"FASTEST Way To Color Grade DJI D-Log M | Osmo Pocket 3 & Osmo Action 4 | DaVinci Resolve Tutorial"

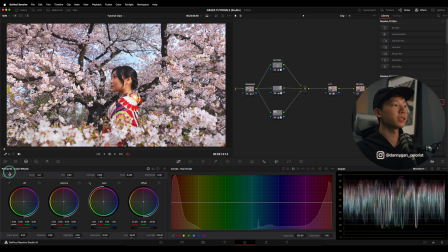978s
So what I like to do in the details is go into my primary color wheels, into the mid-tone detail slider, and reduce it there. Because the mid-tone details doesn't really affect the details or the sharpness of the overall grade.
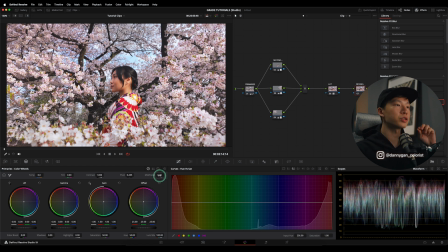992s
It only reduces details in the mid-tone areas, which gives you a very nice and soft effect, very dreamy. So if I enhance this, like I go full power, negative 100,
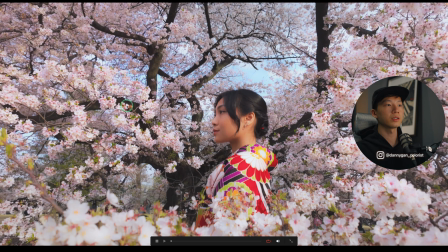1005s
you can see that what it's doing is just softening out the whole image without blurring the whole image. So you get a very nice soft look. But of course, we don't want 100%.
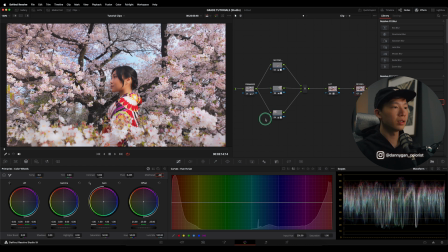1018s
We don't need to push it that far. We can go maybe negative 30 and see the result. So just a slight softening of the overall image. You can go a little bit heavier, maybe negative 50. And maybe that works better.
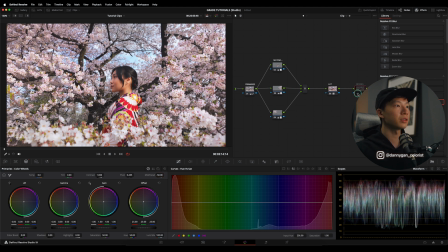1037s
Yeah, I feel negative 50 is actually nicer. So the last thing I think that we can do to this grade, because I really don't like the
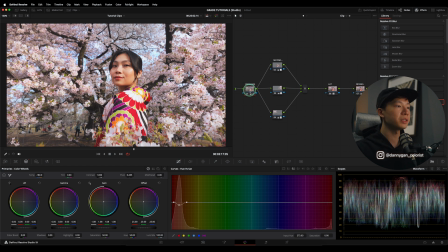1047s
bursting or the clipping of the highlights over here, I'm going to go back into my primaries, into my highlight slider, and I'm going to drag this down a bit. You can see that it recovers the highlight very nicely. So let's go for negative 25.
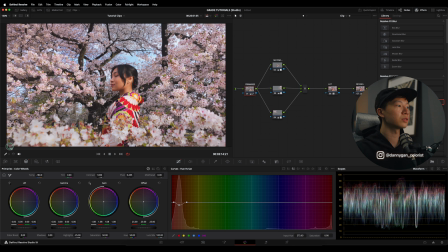1062s
And it just recovers back the highlights so that I get a much nicer look.
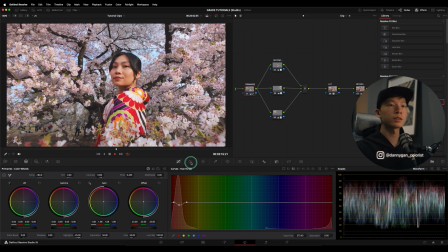1068s
Something like this. So that's DJI D-Log M graded with only 6 notes.
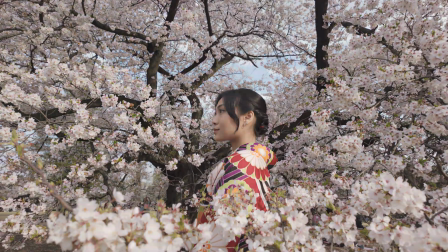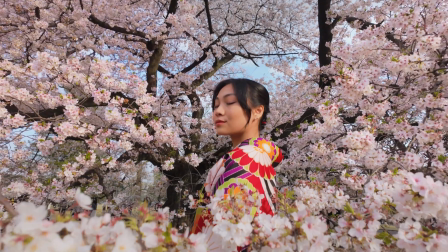So I hope you enjoyed this video and do check out my DJI D-Log M LUTs if you're interested. Like this video if you found something useful and subscribe to watch more. I'll see you guys in the next one. Bye bye.